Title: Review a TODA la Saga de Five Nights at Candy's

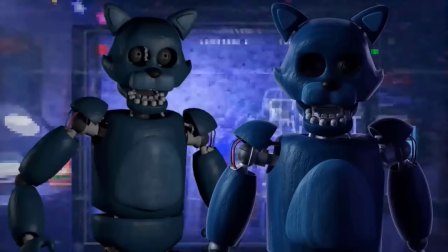[65:47]
Al que mejor le hizo este cambio fue a Old Candy, con unas texturas más detalladas que honestamente, las necesitaba.
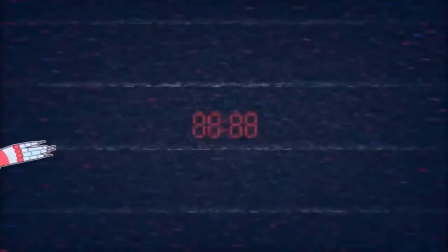[65:54]
Incluso Rat se ve más brillante y hermoso que antes. Así que en el apartado de personajes hubo una mejora positiva. Ahora nos falta el mapa. En el original el restaurante era uno ambientado para que los niños se sintieran cómodos y entretenidos, con las decoraciones justas y necesarias. Siendo ligeramente menos cursi y family friendly que el del segundo juego, que es en donde se basa la temática. ¿Qué mejoras le hicieron al mapa se preguntarán? Pues la única mejora notoria es que le pusieron unas estrellas a la oficina, que quedan bien y hace que la oficina sea visualmente un poco más disfrutable y la nueva perspectiva de la misma. Pero fuera de eso, la mejora gráfica del mapa se resume en un filtro de Instagram que aumenta el brillo de las cámaras No es por menospreciar el nuevo renderizado que empleó Emil Mako de prueba en este juego para aplicarlo en el Candice 4 Quizás yo no tenga ojo de modelador Pero lo único que veo es mucho brillo, que realmente no empeoran ni mejoran el apartado visual Solo está ahí para que no se vea tal cual como la versión original Y por último voy a hablar de las cinemáticas Que son cálcadas del original, si bien se ven mejor gráficamente y le da más frames a las animaciones para que tengan mayor fluidez.
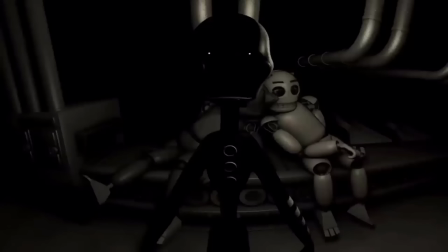[67:07]
Este cambio sinceramente las empeoró. Les explico, la ambientación de la fábrica se supone que era oscura y le quedaba bastante bien.
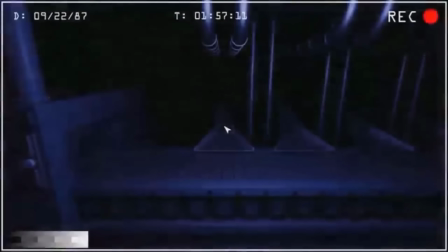[67:16]
Pero en el remastered se ve mucho más iluminada y clara, como todo en el juego en sí.
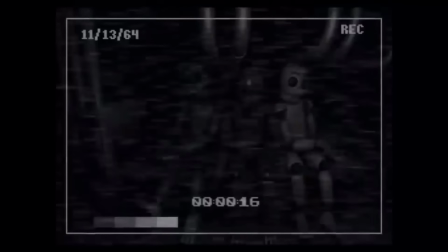[67:21]
Este cambio le hace muy mal a la ambientación de las mismas. Ejemplo la cinemática de Rat, en la original la iluminación es poca,
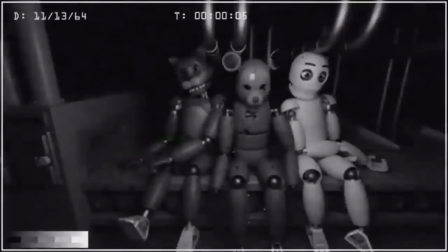[67:28]
y eso para el personaje queda perfecto Pero en el remastered hay mucha más claridad y
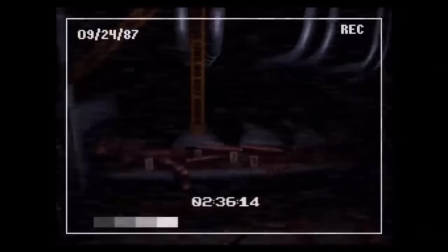[67:34]
hace ver menos amenazante al animatrónico Otro ejemplo es la cinemática de la noche 2,
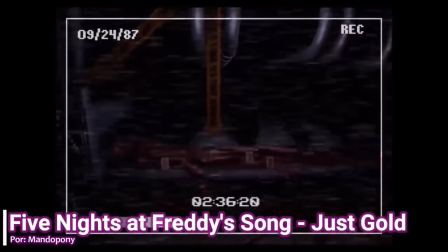[67:39]
cuando nos muestran los restos de los gemelos en la cinta transportadora La poca luz hace ver a la escena mucho más turbia y oscura,
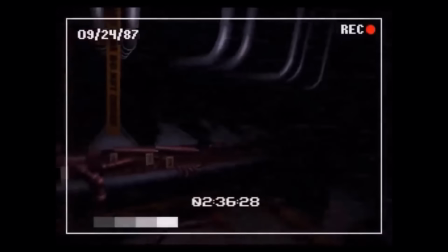[67:46]
precisamente porque el suceso es turbio y oscuro Y había muchas más piezas animatrónicas y sangre en la cinta para hacer el suceso más sanguinario.
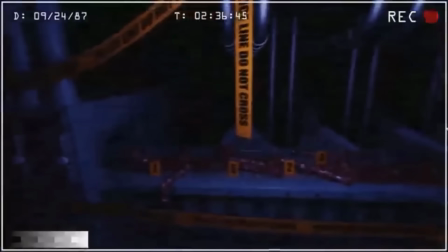[67:54]
Pero en el remasteré de esa luz azul mata en parte el ambiente y más aún con la reducción del detalle en la cinta transportadora. Viéndose peor y menos sanguinario que el original. Otra cosa que me molesta en la cinemática es querer pulir lo que no se debía pulir.
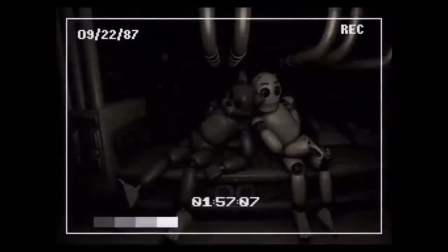[68:09]
Ejemplo sería la cinemática de la noche 4, en la original Vinny se movía de una forma muy cutre hacia la máquina, pero se justificaba con que era una cámara de seguridad y no se graban todos los frames.
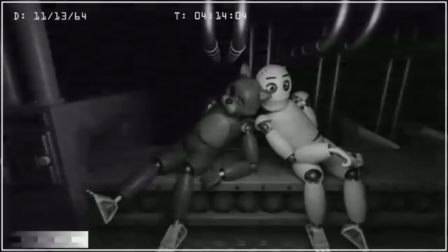[68:20]
En el remastered esto se arruina porque al agregar frames esto se acaba viendo realmente mal, porque se nota bastante que Emil agarró el modelo con una pose y lo movió para adelante. En este caso se puede aplicar la frase que menos es más.
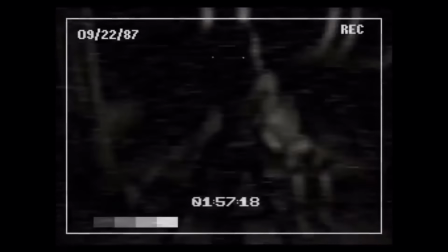[68:34]
Y esta frase la puedo volver a aplicar en el momento cuando Vinny nos dice su única frase en el juego. En el original se nos mostraban las palabras con una fuente de letras desprolija y que no paraban de parpadear,
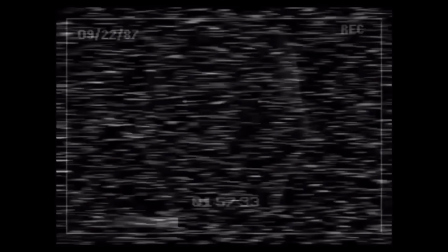[68:46]
generando más ansiedad e intriga ante el jugador.
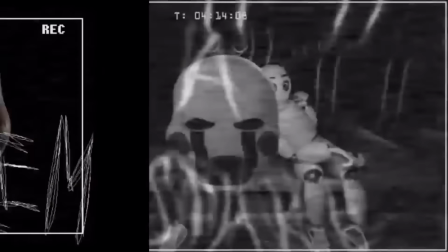[68:49]
Además de que la iluminación y los renders de Vinny aportan a este sentimiento, en cambio el remasteré decide darle una fuente de letras prolija y fantasmal.
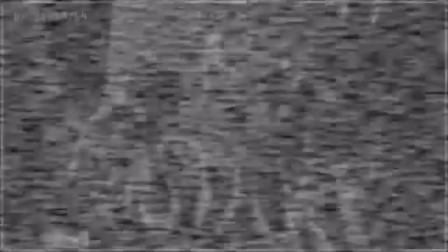[68:58]
Sin que desaparezcan y aparezcan constantemente, esto le quita la intensidad y la tensión que la original tenía.
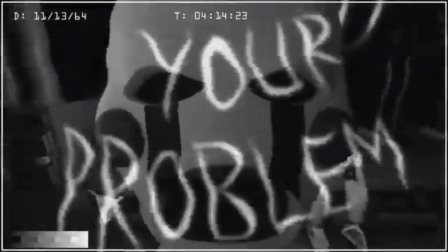[69:04]
Y la iluminación tan clara que se le da a la cinemática no ayuda en nada, quitándole la intimidación que te daba Vinny en el original. Como dije antes, a veces menos es más, y en la cinemática de Rat pasa lo mismo.
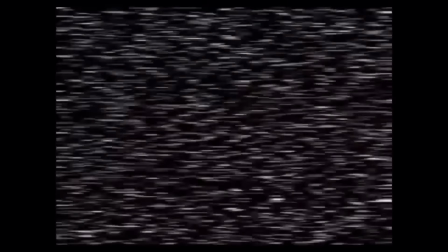[69:18]
El final de la original salía Rat haciéndonos su jumpscare con unos frames faltantes,
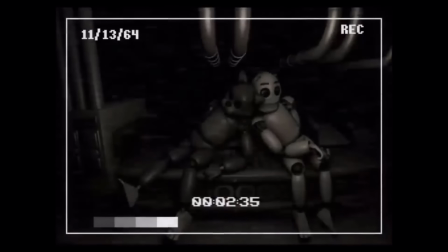[69:23]
ya que recordemos que es una cámara de seguridad antigua, no todos los frames son captados.
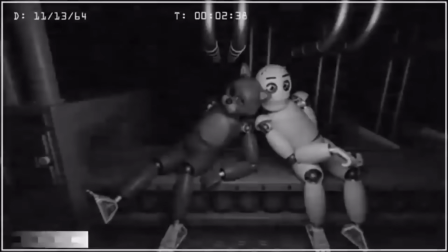[69:28]
Pero en el remastered Emil decidió agregar una cutre animación de Rat agarrando a la cámara, dando un final menos choqueante y más anticlimático que el original. Eso aplica en casi todas las cinemáticas, Emil intentó hacer que se vieran mejor y más pulidas. Pero al final les quitó la esencia original a muchas de ellas.
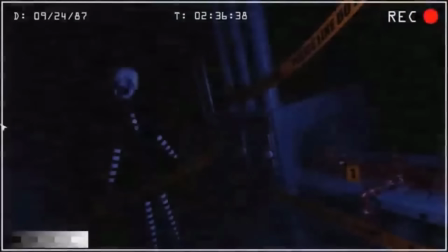[69:47]
La única que siendo que fue una mejoría fue la de La Noche 3, la nueva animación de Vini es mucho mejor que la vista en el original.